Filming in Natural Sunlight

Once we remove that outer silver or gold fabric, however, we're left with this wonderful fabric flexible disc in the middle, which is translucent, called a scrim. And where a scrim comes in really useful is we can place that into a scene. We won't do it just yet, but we place it in a scene in between the subject and the light source to help cut back the severity of the light. And effectively when light hits the scrim, it scatters and creates this nice even wash of light.
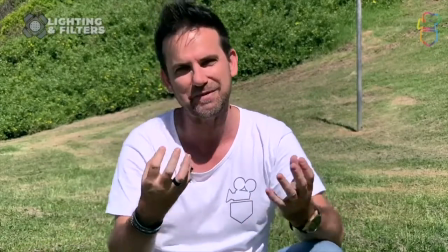511s
So right now I've got nothing on me. I've just got that midday sun. Again, I've got horrible dark shadows on my face.
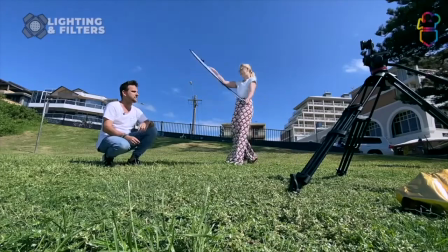516s
It doesn't look very pleasing. Liv, if you come in now and place the scrim in between myself and the sun, you can see straight away it evens out the exposure.
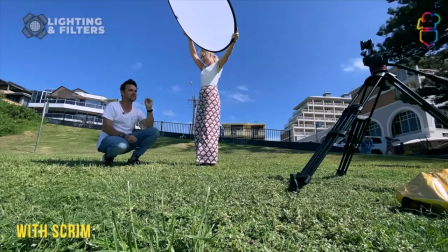525s
I've got rid of the shadows. One thing with this though is we will have to adjust the contrast on the picture,
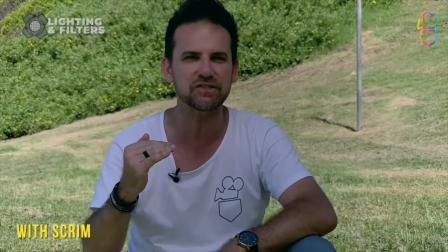531s
so I'll do that just to help lift the levels up because now I'm a little bit darker than what the background is.
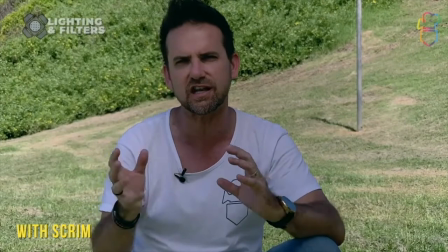535s
So it is a bit of a delicate balance. You might need to choose a slightly different backdrop to help even out that light exposure.
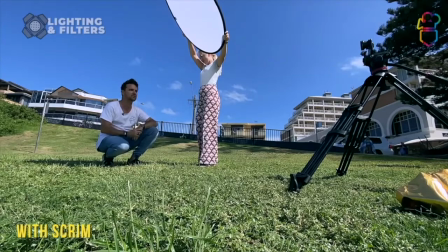541s
But for sure a scrim is something you won't go without next time you're outdoors filming people.
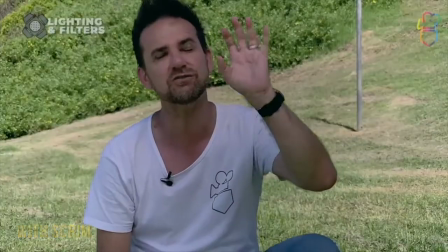546s
So we'll show you without the scrim again.
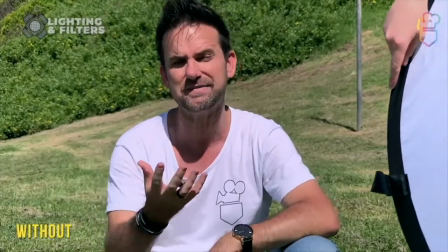549s
Again, notice the harsh shadows, very contrasty light, and I'm starting to squint again, and with the scrim, so much better.